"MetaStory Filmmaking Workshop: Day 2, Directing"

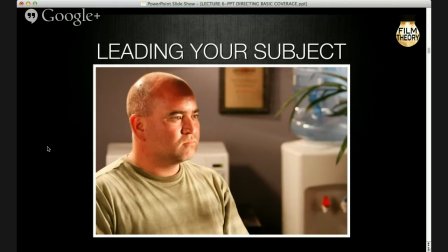[21:48]
I will talk to you.
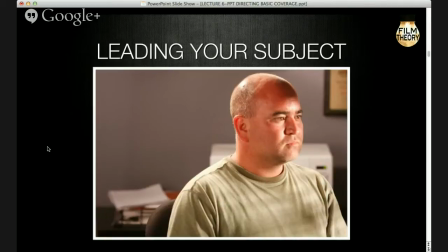[21:49]
This is what we call an unbalanced frame, and I will talk to you a little later about when you would choose to have a frame like this, okay?
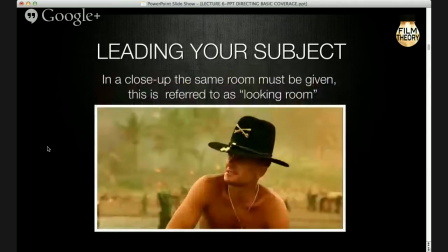[21:58]
But the correct way, again, is to leave your character what we call looking room, right?
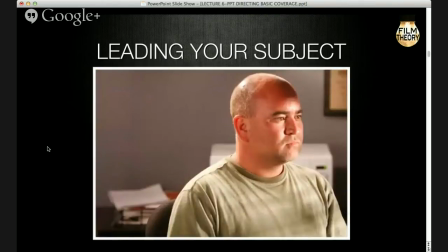[22:07]
Well, let me explain this really quick. By not leading your subject, hold on a second.
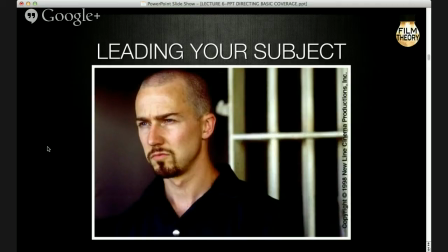[22:15]
American History X, this one. You do the last thing in the Torgum or getting a tiger or such as after that. Би сайнхыг барыг нөгөө full metal jacket гэх кино үзсэн. Тэр кино нэг мэсгэсэн байх гэж байсан.
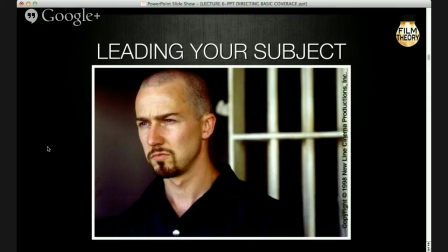[22:35]
Чинь баг ихний юм байсан. Okay, I'm sorry about that. Okay, so what we see here, when you don't lead your subject, right?
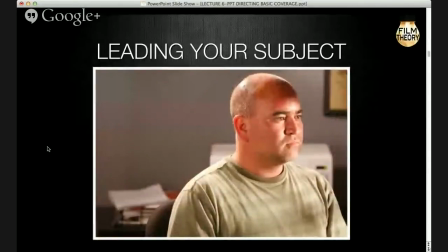[22:43]
That's correct. When you don't lead your subject, what it does is it gives a sense of a character being trapped, right?
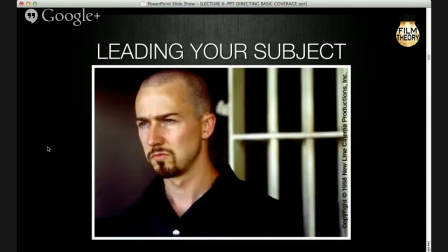[22:51]
Being isolated. This is from American History X. And even though the character is in an open space, there's room behind him, to the right of him.
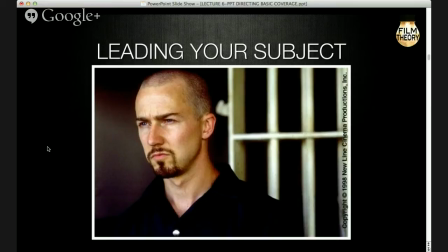[23:03]
If we look at to the left of the frame, where it's very closed off, it does give a feeling, again, of being alone or being isolated.
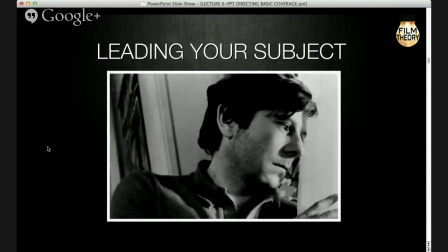[23:11]
Okay? That's from that's Roman Polanski in a movie called The Tenant, and he's doing the same thing, but he's doing it in a close-up. Okay? There's very little looking room to the right, and that closes in the character. It makes it more... You know what I mean by claustrophobic? Like the space is closing in around the character, okay?
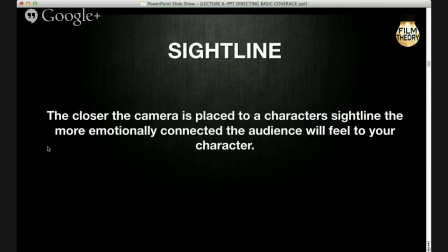[23:32]
Okay, the other important thing to make a decision about when you're figuring out how to shoot a character is what we call the sight line, okay? The way that an audience connects to a character emotionally is through the eyes, okay? That's how human beings connect with each other.
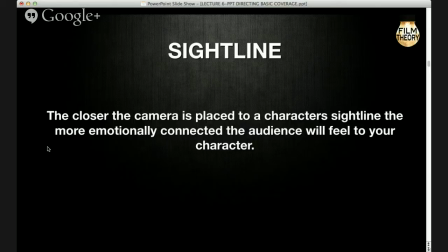[23:52]
And instinctively, an audience will gravitate, when they're looking at a character on the screen, will gravitate toward that character's eyes. So the amount of exposure that you give a character's eyes, in other words,
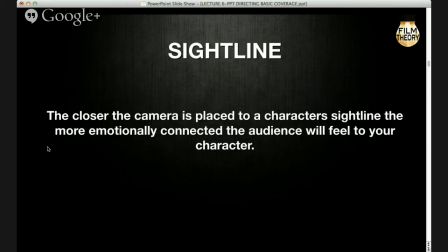[24:12]
excuse me 1 second. Okay. Okay. Танах ч нөгөө бас нэг давчуу мавчуугаа ямар санаа байлаа. Cursed One гэд хараад харагдсан юм.
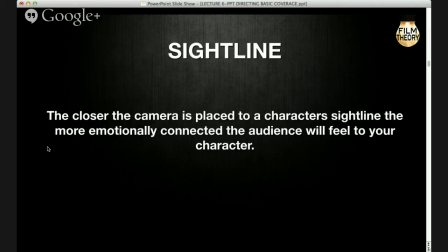[24:28]
Тэр мэр чинь бас юм нөгөө жоохон нүд надад зүүн тийш харсан дүрмийн манд дүрийнхаа дүнлээ. Okay, sorry about that. Anyway, so you'll see what I mean when I show you these stills, right? If a character's eyes are exposed to the camera, okay?
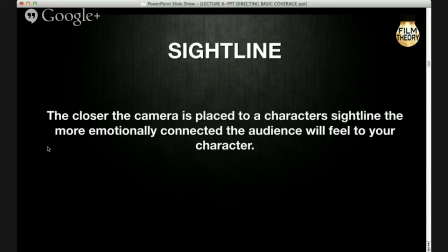[24:49]
And a lot of lighting actually goes around making sure that the eyes are clear to the audience, if that's your intent. The amount that the eyes are open and exposed to the audience is the amount that the audience feels connected to the character.
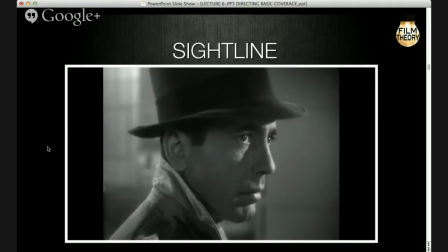[25:04]
Okay? So this is from Casablanca. And in this scene, this is an interesting framing, because one eye is open to the audience, but his left eye is kind of half obscured, and
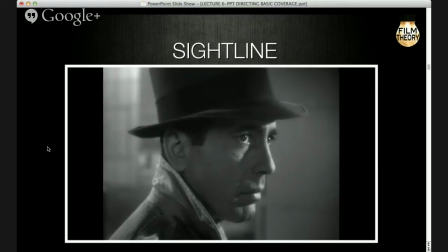[25:23]
So we kind of can connect to him as a character, but there's a little bit that's hidden. There's a little bit of a sense of mystery. There's a little bit of a sense of, you know, him being a little disconnected from us, okay?
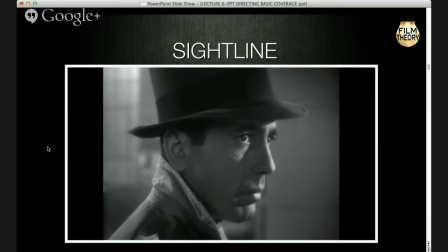[25:35]
Now, obviously, that's by design, right? You don't always have to have your character's eyes very connected to the audience. Sometimes you might want to create some mystery or create some fear in the audience sometimes. So you would hide their eyes, okay? I'm going through this a little bit quickly.
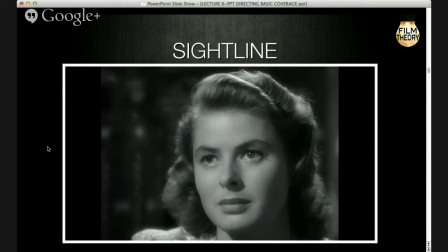[25:54]
In another presentation that I do, we go over sightline in great detail and I show you some clips. So this is Ingrid Bergman, also from Casablanca, and you see that she's very, her eyes are very open and very exposed, okay?
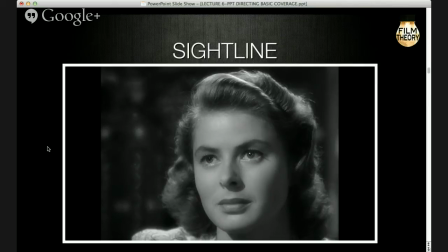[26:08]
And actually you can see the way it's lit. There's literally a bit of shine in her eyes, okay? Also, she happens to be a great actress. She was a great actress and a beautiful woman, so it's very easy to look at her. But we are drawn into her eyes because they are open to us emotionally, okay?
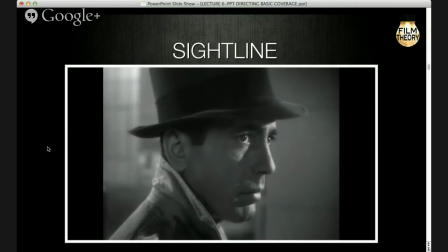[26:28]
Whereas with Rick, it's not quite the same, okay? This is a Merchant Ivory film.
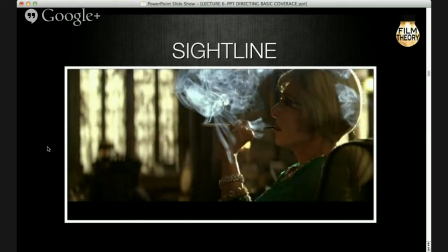[26:36]
This is an example of a character that we don't see the eyes, right? We're made to wonder about her a little bit. We don't know exactly what she's thinking. And again, it gives the appearance of loneliness.
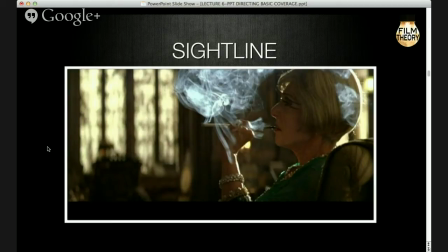[26:51]
It gives the appearance of isolation, okay? Also, she's framed by the smoke. And her glasses are over her eyes, so we really don't connect to her eyes at all, okay? And I want to stress, by the way, that none of this is right or wrong or better or worse.
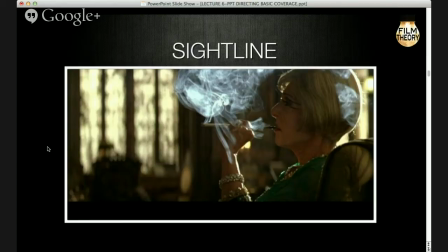[27:10]
It is a choice that you make when you set up a shot, how much you want to expose the character emotionally to the audience, okay?
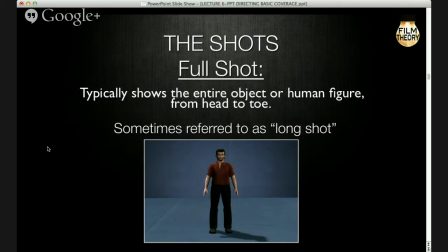[27:24]
Okay, so... Are there any questions about that material? Does that make sense, everybody? I can go back to one of the frames if anyone wants to look again.
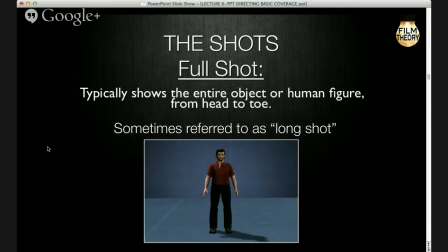[27:43]
I think we're good. Okay, terrific. Sorry, one more question. Oh, sure.
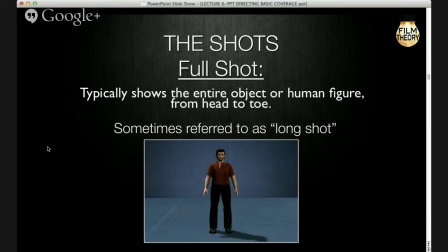[27:59]
So she's asking if you could name all the shots, like extreme shot, full shot, close shot. That's what we're going to do right now. Okay, we're going to go through. We're going to just 1 second, everybody.
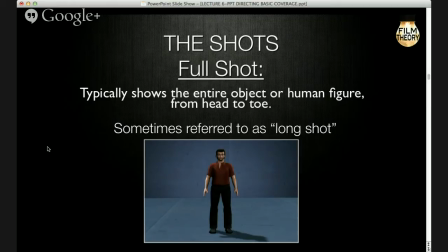[28:14]
I'll be right back. Sorry. No problem. Yes, in the Facebook today.
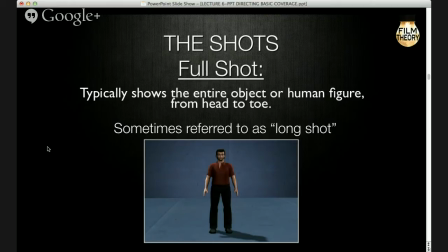[28:31]
We're now going to go through the entire basic vocabulary of shot sizes, okay? So I want you to think about it this way. What we just looked at up till now have been what we would call issues of composition, right?
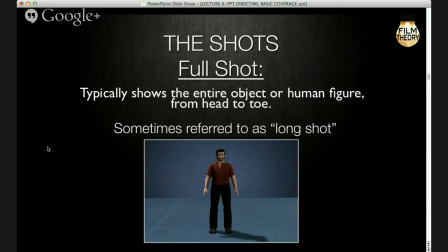[28:46]
Where to place elements in a frame, right? Proper spacing, these kinds of things. So now we're going to look at what we would call shot size, okay? So the first thing we'll look at is what we call the full shot, okay?
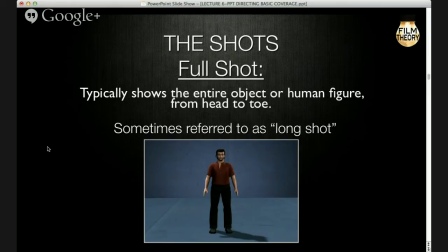[29:00]
And it typically will show the entire object or human figure from head to toe. We also sometimes call this the long shot. Now, if you look, you'll notice there is both headroom and room at the bottom of the frame, okay?
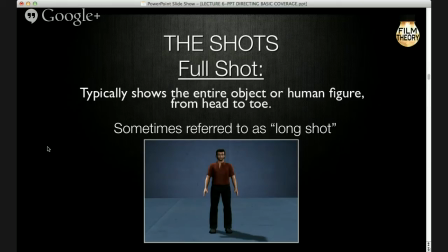[29:19]
The purpose of this shot, and it's usually, again, I also want to say that, you know, these are just some basic rules. There are many, many examples of films and scenes that change them, okay?
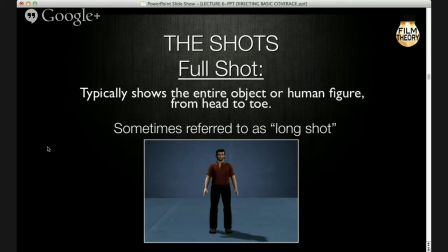[29:34]
But I think it's important to understand the basics of film vocabulary, and then you can make the choices that you want with them, okay? But generally speaking, the purpose of a full shot or a long shot
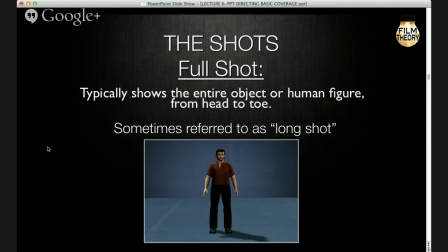[29:50]
is to give the audience a sense of the geography of the scene. Where are they?